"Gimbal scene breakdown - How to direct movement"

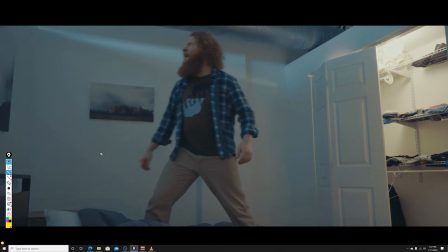0:17 So we wanted to create a little dramatic scene within this comedy, and I wanted to take advantage of the bedroom because it had a really interesting lighting situation. It has a little 24-inch gap in here that allows
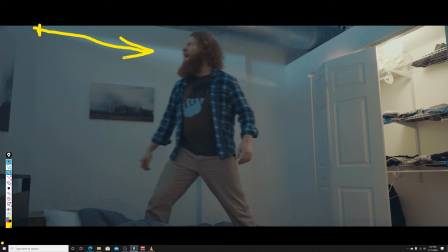0:33 basically some of the daylight that's coming from the large windows in the living room. But it only comes in this nice little streak here, and the rest of it stays in a sort of in the dark. And then obviously in the closet there's a strong tungsten lights coming from different directions.
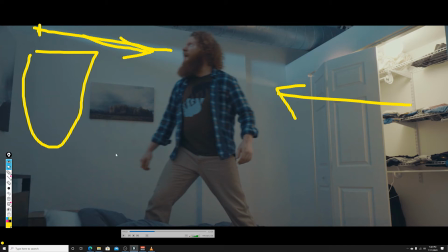0:52 And these are two different color temperatures. You know, the light that's coming from the outside is about 54K, while the tungsten light's about 32K. And the camera was set at the white balance was set up, I believe, around 4,000.
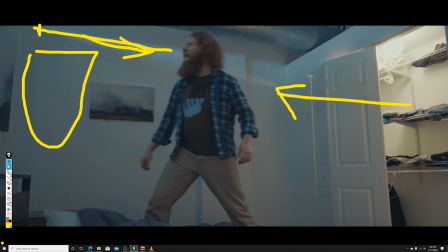1:09 So it creates this cinematic color contrast. We have a lot of blue tones in here and more of the yellow tones from the other direction. In addition to that, I really asked Steve to move back and forth on his bed, left and right. And I was sitting in front of him about 3 feet squatting,
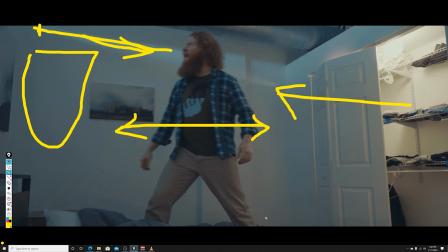1:30 and then using the joystick to kind of move the camera left and right along with his movement. After which he would just basically step down from the table and squat down over here for his close-up.
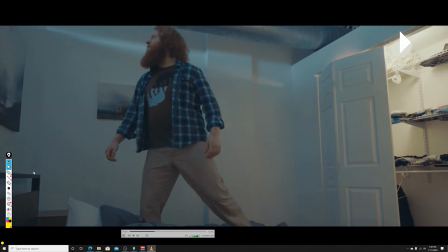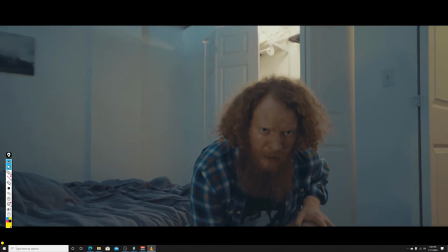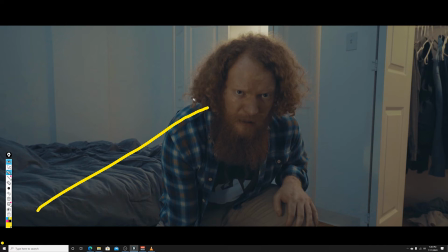1:53 When he squats down this close-up, we see this light coming in from this direction, this small little light. As I said, we explored. We brought the one by one LED light, but it was way too strong. It was blowing things out a little bit too much, even at a low setting.
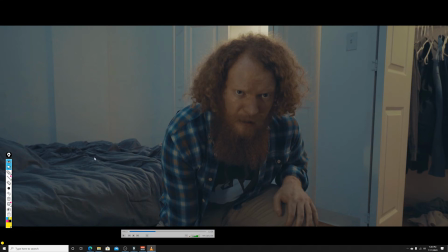2:11 So it just needed to have just a little bit of a light. Every minute the oven is out there,
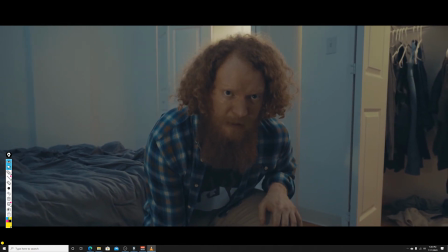2:16 it gets stronger, and every minute I stay in this room, I get weaker.
I made sure as he gets up, I'm synchronized with him.
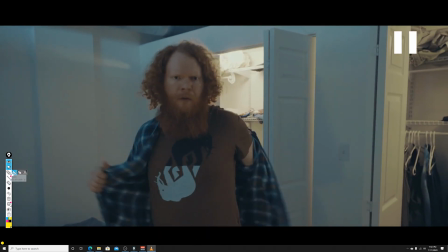2:25 And the next part was a little bit tricky too. We wanted to make sure that Steve was moving continuously in this direction because I wanted to create a continuous movement of the camera about 180 degrees, and we will basically land at the door,
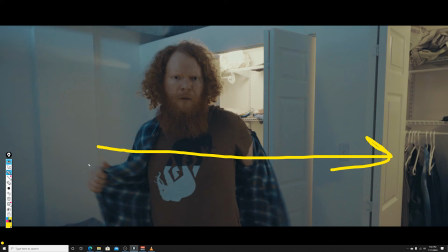2:40 make a little stop, and from which point he's going to take a little breath and attack his adversary.
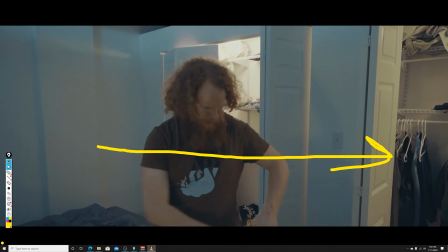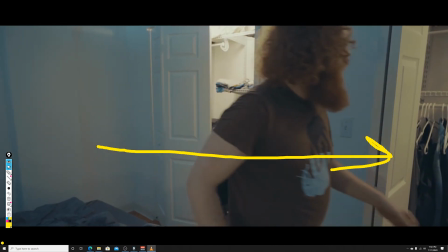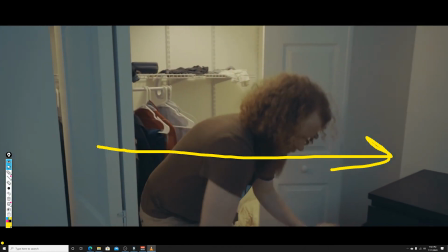2:57 The camera moves while he moves.
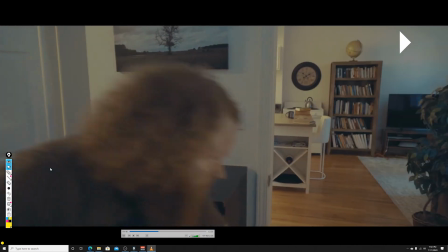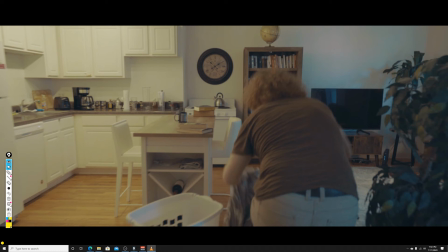3:10 And as Steve was running out, I think he knocked down, there was a little, on the coffee table, there was a little cup, or maybe I knocked that down, I'm not sure. But I'm glad Steve didn't stop or turn around to see what fell and just continue on,
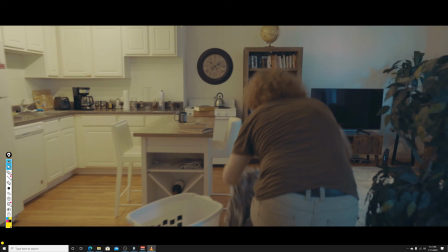3:23 because I could have removed the sound of the cup in post-production, but I decided to keep it because I think it just adds a little bit more to the comedy. In addition to the fact that Steve is not really running very gracefully, and that was a really good choice by him, which creates a little bit of a comedy with his movement.
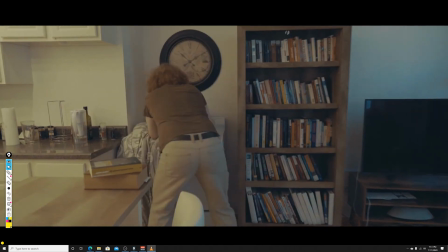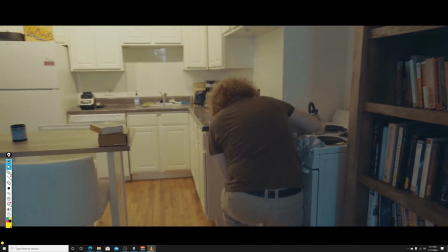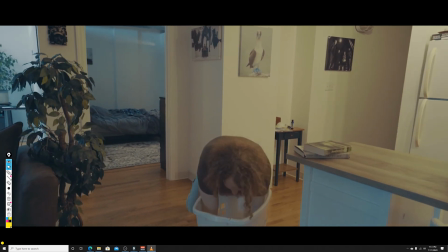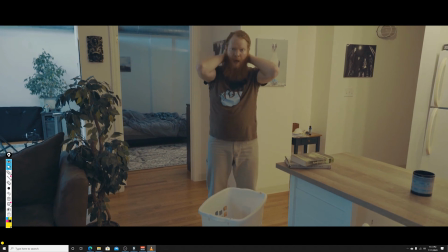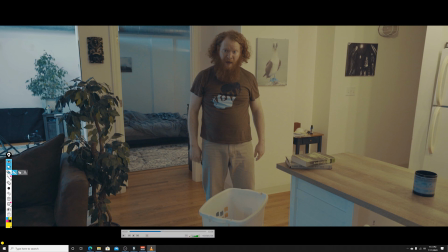4:04 So that's pretty much it. I just want to point out one mistake that we've made. Once we landed this perfect shot, he delivered his little sigh. I want to point to the fact that I left my other camera rig right here, and the light stand sticking out.